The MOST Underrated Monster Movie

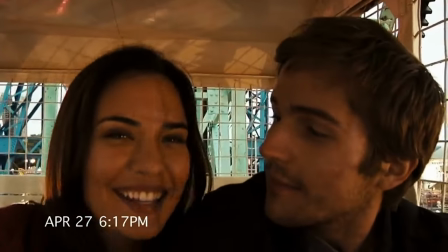These cuts to past footage show us why she's so important to him and validates his reason to want to go across the city during a monster attack to save her.
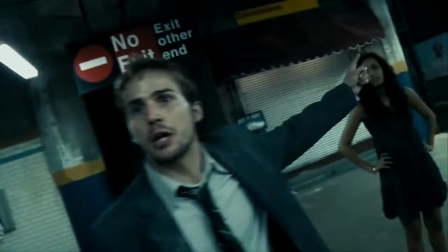The use of found footage here doesn't feel forced at all because the story actually sets up why we're witnessing everything from this point of view.
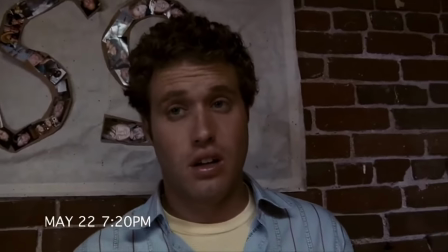If you haven't seen the film before, the character Hud, played by TJ Miller,
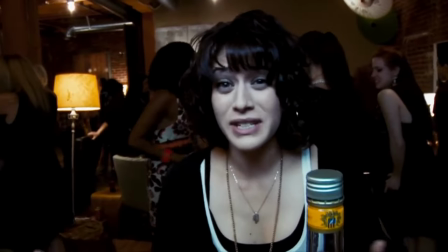is given the camera to record testimonials at Rob's going away party so that he can watch them all back when he moves to Japan for his job.
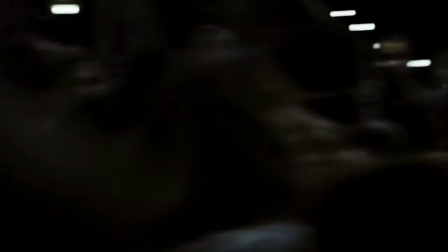The shaky and chaotic footage we get makes sense because Hud has no experience working a camera.
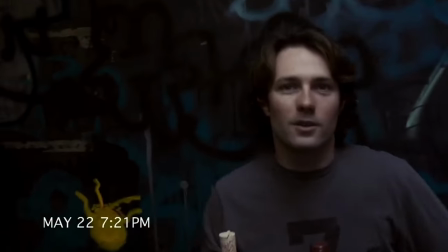They even play into this with the editing early on as hud is learning his way around the camera by having a lot of quick cuts as if he stops and
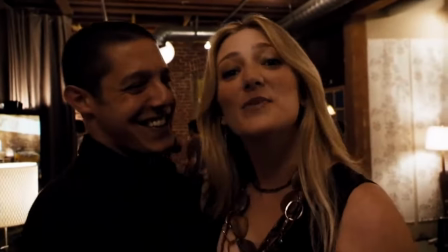starts recording constantly the testimonials at the party also give us little pieces of who rob is as well the found footage here doesn't feel like a gimmick and is very well thought out once everything starts to go haywire it only adds to the experience because it truly makes
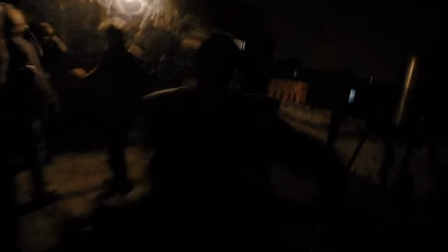you feel like you're right there it's a complete sensory overload and gives you this urge to run and panic like everyone else.
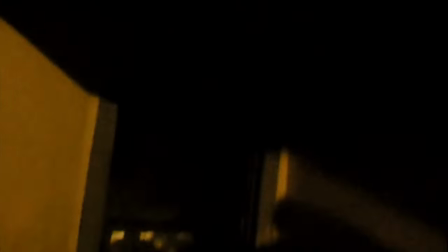And surprisingly all these years later, the decision to use found footage almost plays even better in my opinion, because nowadays everyone seems to film everything.
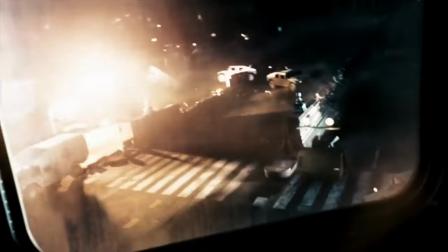I still remember walking out of the theater the first time I saw the film and how I felt so immersed in it that it felt like I just witnessed something real. J.J. Abrams even talked about how they referenced handheld footage from the war in Iraq during an interview when the film was released.
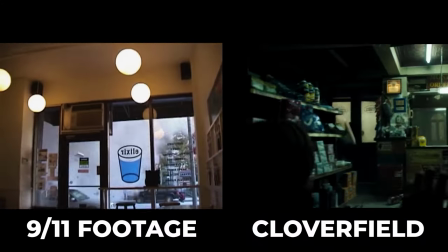It wouldn't surprise me if they also used footage from 9-11 as reference, but by doing this, it only helped make the film feel even more realistic.
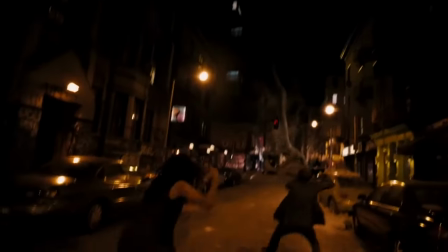This all takes Cloverfield to a level beyond so many monster films, because instead of just feeling like I'm watching something happen, this film actually lets you live it.
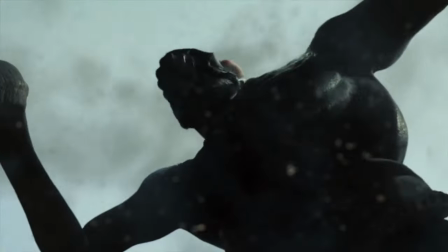On top of the great use of found footage, the CGI in this movie feels way ahead of its time,
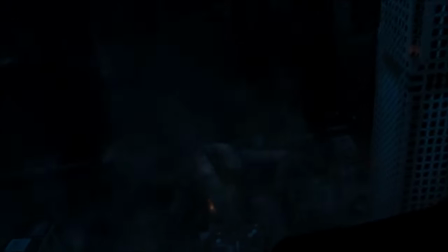and it's honestly aged really well, which is hard to say about a lot of old monster movies and even some newer ones.
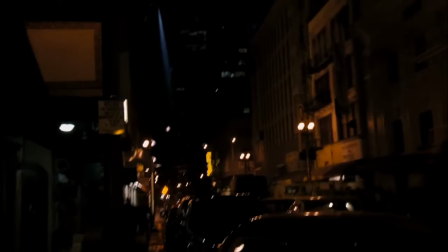The visual effects appear very legitimate and grounded and work really well with the handheld camera.
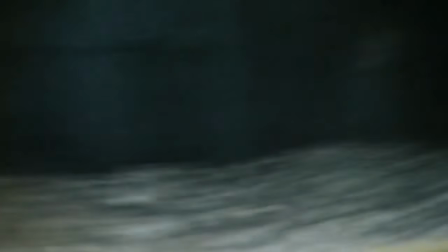The film uses a lot of blurry and out of focus shots to make everything appear more realistic.
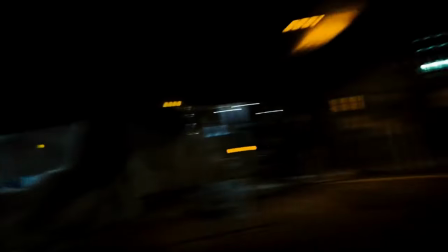Since everything is from the perspective of the camera, all the special effects are tied into this point of view.
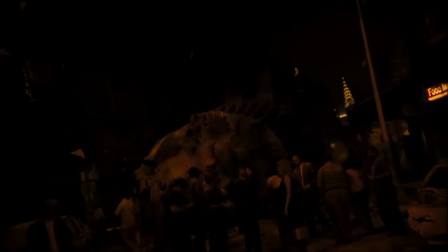Take the scene when the Statue of Liberty's head comes flying onto the streets of New York. As the head comes towards the camera, it's initially out of focus.
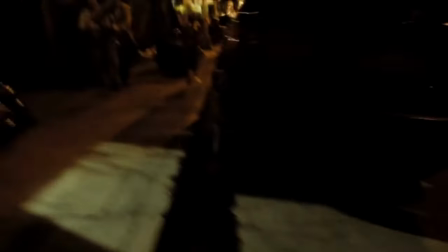HUD then moves to avoid being crushed, which drops the camera down to the street.
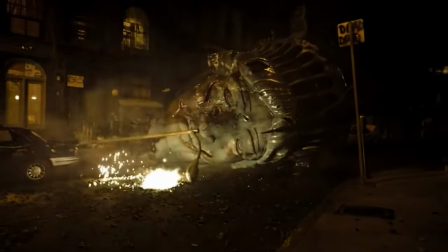It's not until HUD gathers himself and takes a second to focus on the head when we finally see it in full detail.
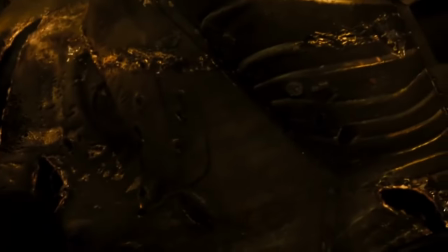By doing this, they were able to hide the little details initially, just like you would see the event play out if you were on the street as well.
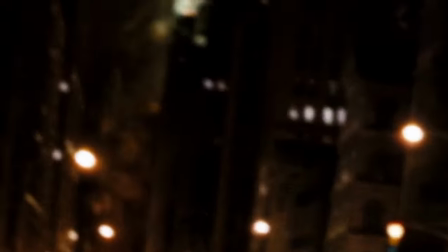This holds true throughout the entire film, whether it's the small glimpses of the monster that are captured or the destruction of New York City,
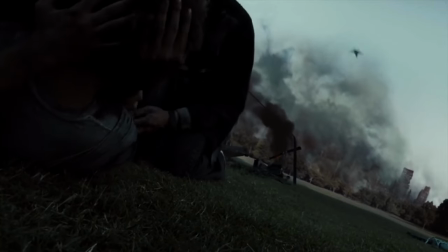since the CGI plays into the limitations of the perspective and also the amateur style footage.
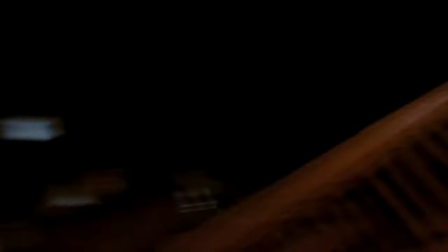Even in the moments when the special effects are on full display, they don't feel out of place and unrealistic.
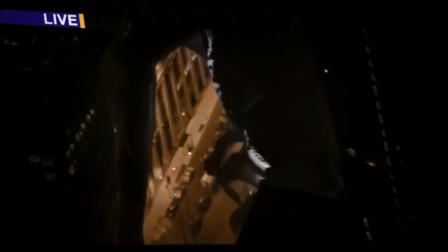The design choices complement the style of the film as a whole, and there's never a moment in the film when the special effects feel out of place.
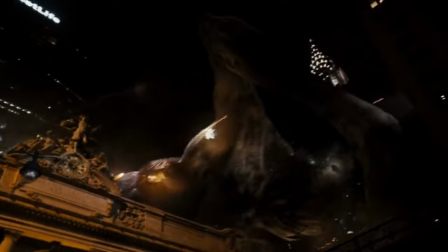You can't have a great monster movie without having a great monster, and J.J. Abrams knows this better than anyone else.
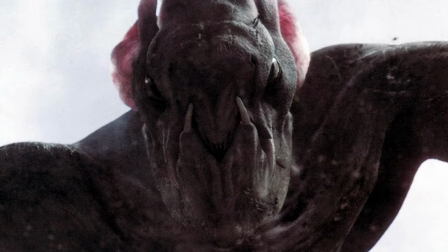The concept for the film and the monster clover, as many fans call it, came to Abrams during a trip to Japan.
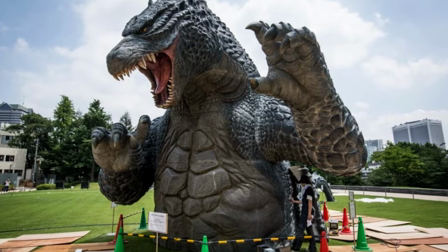He was fascinated by how Godzilla was such a staple of Japanese culture and wanted to create a monster that could be as iconic for Americans.
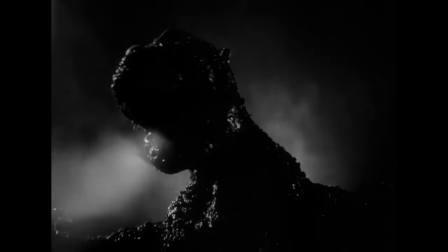One of the reasons Godzilla holds such a value in Japan is because it's essentially a metaphor
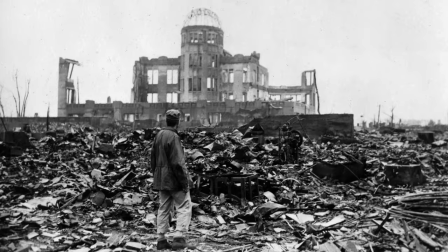for the nuclear bombs that were dropped on Hiroshima and Nagasaki by the United States.
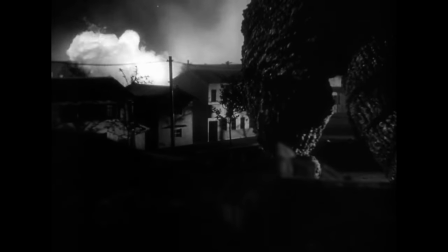Godzilla is an artistic expression of this tragedy and gave Japanese citizens a way to grieve and cope with these events. Remember how I talked about Abrams mentioning how they referenced footage from the Iraq war and most likely 9-11 as well?
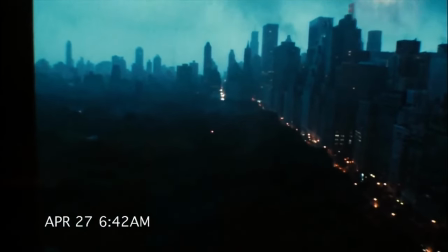It makes sense that Cloverfield is set in New York City, and even if the film wasn't trying to make a huge statement like the original Godzilla,
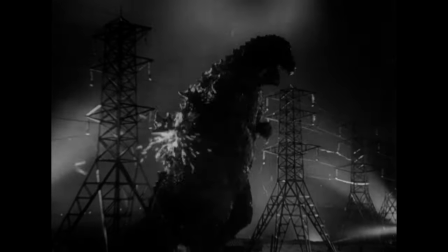it seems that Abrams was inspired by the concept and used it as an influence to create the monster and story as a whole.
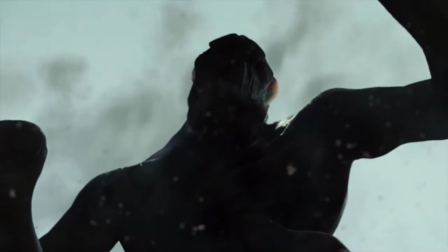Another interesting detail that makes Clover unique is that it's been shared that the monster we see in the film is only a baby.